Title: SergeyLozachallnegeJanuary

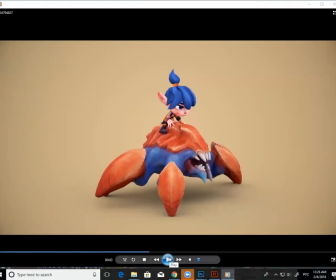1484s
Ежели у него там нету мышц, то, ну, как бы насекомое, да, то есть в основном только корка какая-то, да, или вот эти вот, в общем-то, полухрящи, из которых они состоят, то у тебя будет просто челюсть падать вверх-вниз,
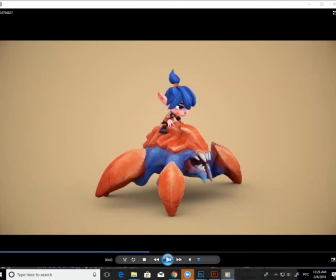1497s
вверх-вниз, да, очень быстро, без плавности, более резко. Потому что не будет никакого трения, там нету мышц. То есть ты сам должен мне сказать, это насекомое или это краб? Ну, я хотел сделать такого тяжелого краба.
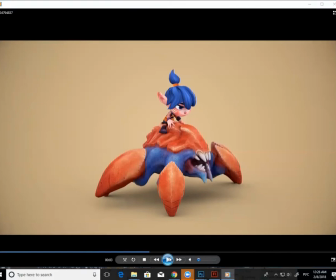1516s
Именно, чтобы он был большого размера. Ну, тогда и просто именно вот челюсть должна просто больше отпадать вниз, да? И, скажем, даже можно еще медленнее сделать ее движение. То же самое, что мы делали с ногами, тоже можно сделать и с челюстью, чтобы она падала вниз,
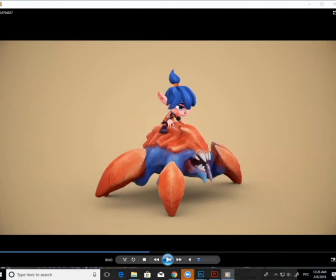1538s
задерживалась как бы внизу, а потом резко поднималась наверх, потому что она же тоже на мышцах сидит тогда, получается, если это краб. Ну, вот как-то... Теперь, ну, все это я говорю, опять же, но факт того, что анимация хорошая,
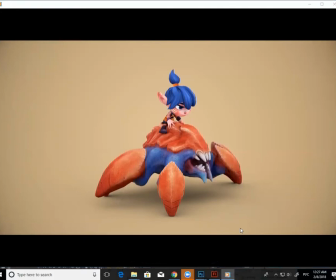1553s
и вы не отнимете, что действительно хорошая анимация получилась. Смотри, можно тут еще что-нибудь поковыряться, но если у тебя есть вопросы, я лучше отвечу на твои вопросы.
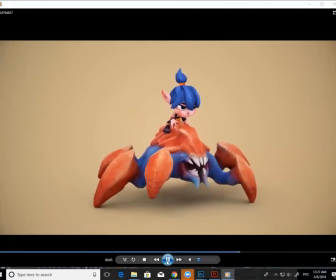1565s
Да, по вопросам. И вот по позе по этой больше меня пятна, а в целом,
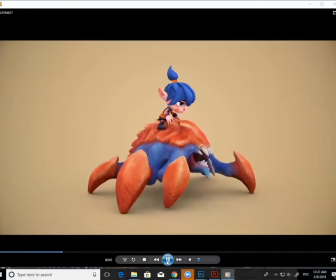1571s
когда анимацию строишь, вот на какие особенные моменты стоит обращать при построении поз?
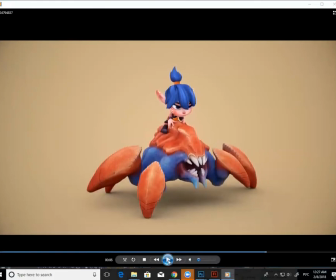1578s
Ну, первая вещь — это силуэт. То есть, я не знаю, ты учился где? То есть ты изначально из 3D-сферы вышел, или ты все-таки начал с каких-то классических основ? Нет, 3D. 3D. Окей, значит, первая вещь, это самая важная, да, когда мы строим позу, это силуэт.
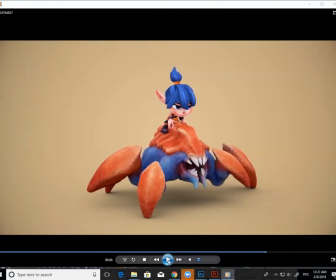1598s
То есть это некоторые вещи, взятые из 12 принципов Диснея и скомбинированы, в общем-то, с основами классического рисунка, я бы даже так сказала, да, для того, чтобы создать хорошую позу. То есть наиболее важное, как бы, если у тебя нет времени, если тебе нужно составить хорошую позу,
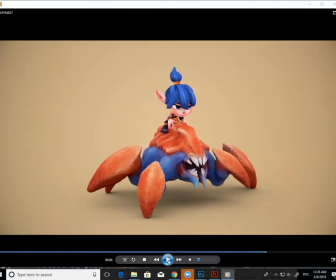1614s
ты должен закрасить ее полностью черным, да, посмотреть, чтобы она смотрелась хорошо, черная закрашенная. И если она смотрится хорошо, то тогда, в общем-то, и твоя поза без черного закрашивания будет смотреться тоже хорошо. То есть что имеется в виду? Если, допустим, остановим кадр, вот этот, и посмотрим на нее с точки зрения позы, да,
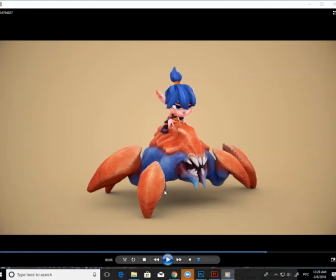1632s
у тебя вот здесь вот торчит какой-то кусок непонятный, да, если мы его закрасим черным, он будет мешать. Вот здесь у тебя, да, какая-то точка. То есть, опять же, я не оцениваю, если это какая-то промежуточная поза или нет. Просто остановила кадр, на него смотрю, да. То есть я не знаю, если это...
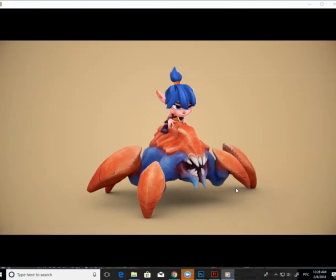1647s
А в основном эти все подходы, они относятся к ключевым позам каким-то, к основным, да, или к инфинитивным, или к экстрим-позам. Но не просто любые инбитвины, естественно, проходятся, и каждый там негативное пространство прочищает.
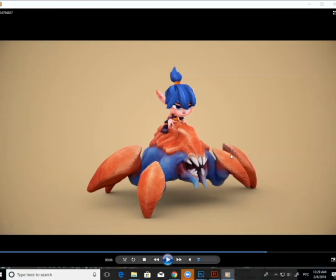1660s
То есть, допустим, вот это вот очень плохая вещь для силуэта. Потому что если ты закрасишь черным, да, всю свою позу, она будет больше всего привлекать внимание.
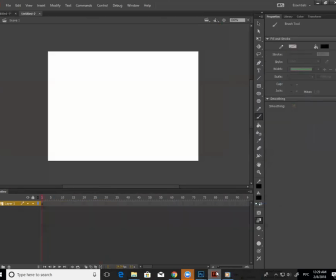1668s
Да, посмотрим. А там не хватает негативного пространства? Это и есть негативное пространство, да?
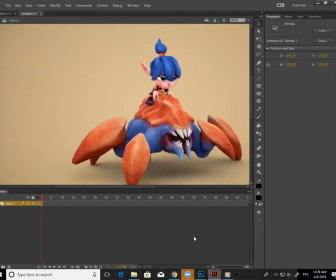1675s
Лишнее. Негативное пространство — это все то, что не является силуэтом персонажа. То есть ты его закрасил черным, так? У тебя куски какие-то белые. То есть все то пространство, которое против персонажа.
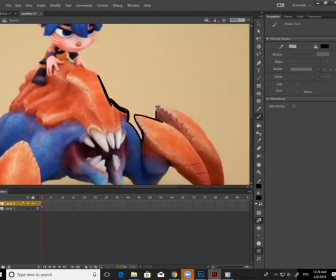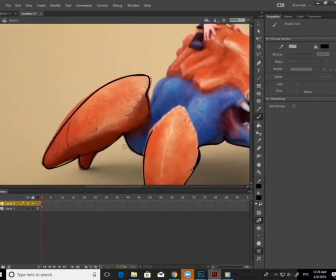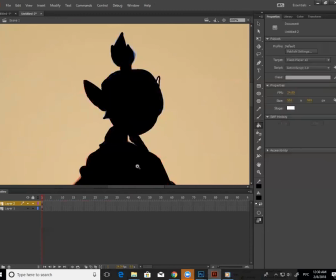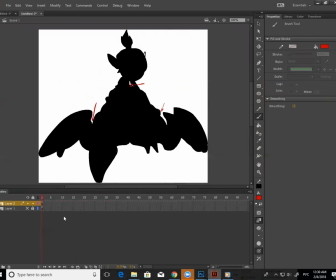Куда мы наибольшее время смотрим, когда мы ее черным закрасили? Да, мы смотрим на вот это место, да? На вот это место. Так ведь?
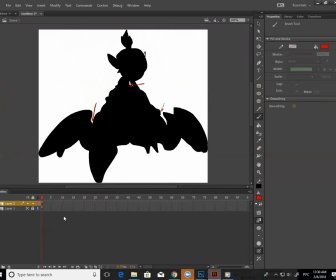1726s
На вот это место. То есть все эти места, которые белые, они сразу же выступают. Теперь это вот и есть негативные пространства.